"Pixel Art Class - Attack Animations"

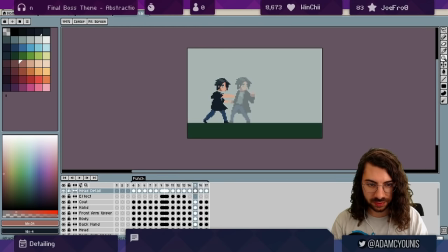(48:04)
then darken this off here just to make it look like he's turning
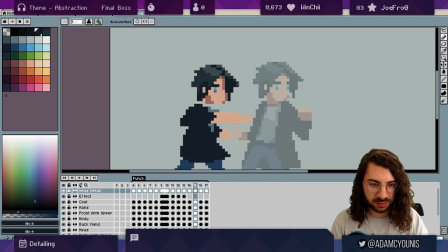(48:09)
all right we darken out the eye even bring this out bring
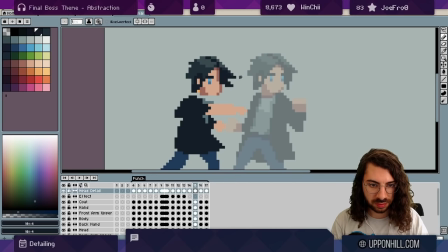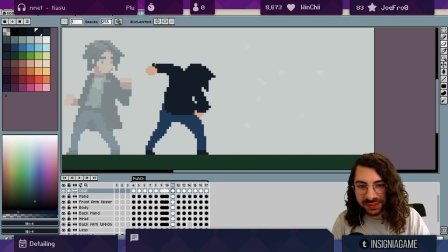(48:24)
this in and these frames here I want to look a little little more buff and
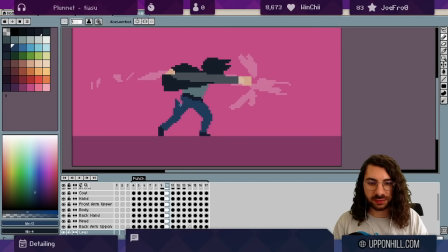(48:35)
I might do a little bit of a change here now that we're at the end the perfect time
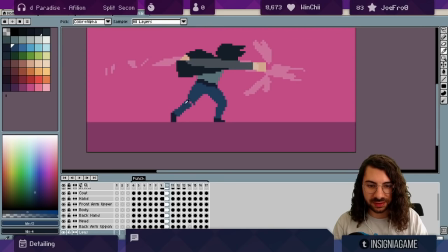(48:41)
to make changes to extend this a little further out let's
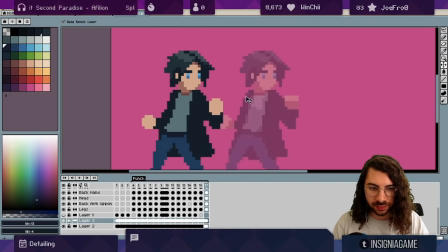(48:48)
do that there's one more thing I think that we don't have which is the shading on the shirt to
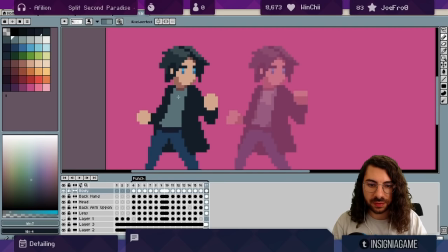(48:57)
be easy enough and
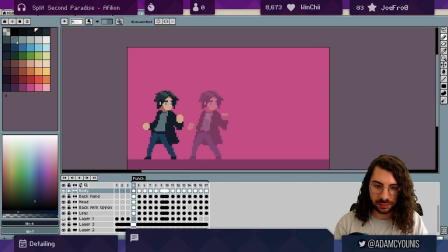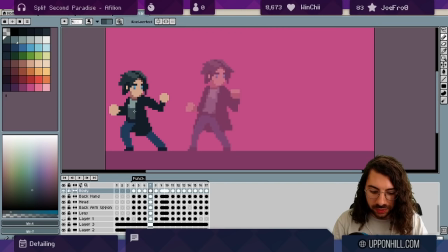(49:05)
then there was a bit of darker shading as well and i want to use this shading to show that we're leaning over so here it's just there because we're leaning kind of back and then as we start to lean over i want it to creep in
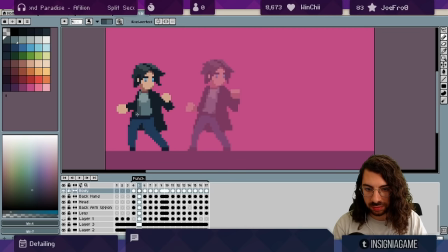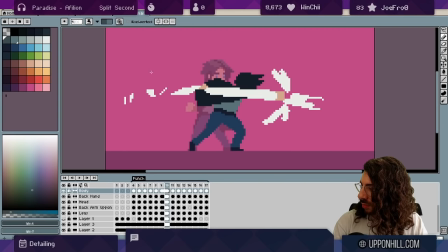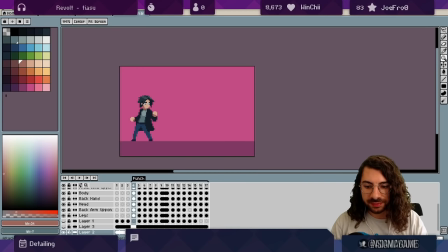(49:38)
so you could do so much more with this uh let's let's do one more thing we can always we can always
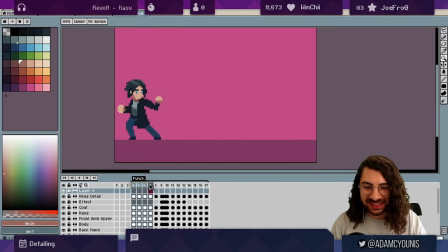(49:46)
add a bit more right let's let's add some dust around the feet and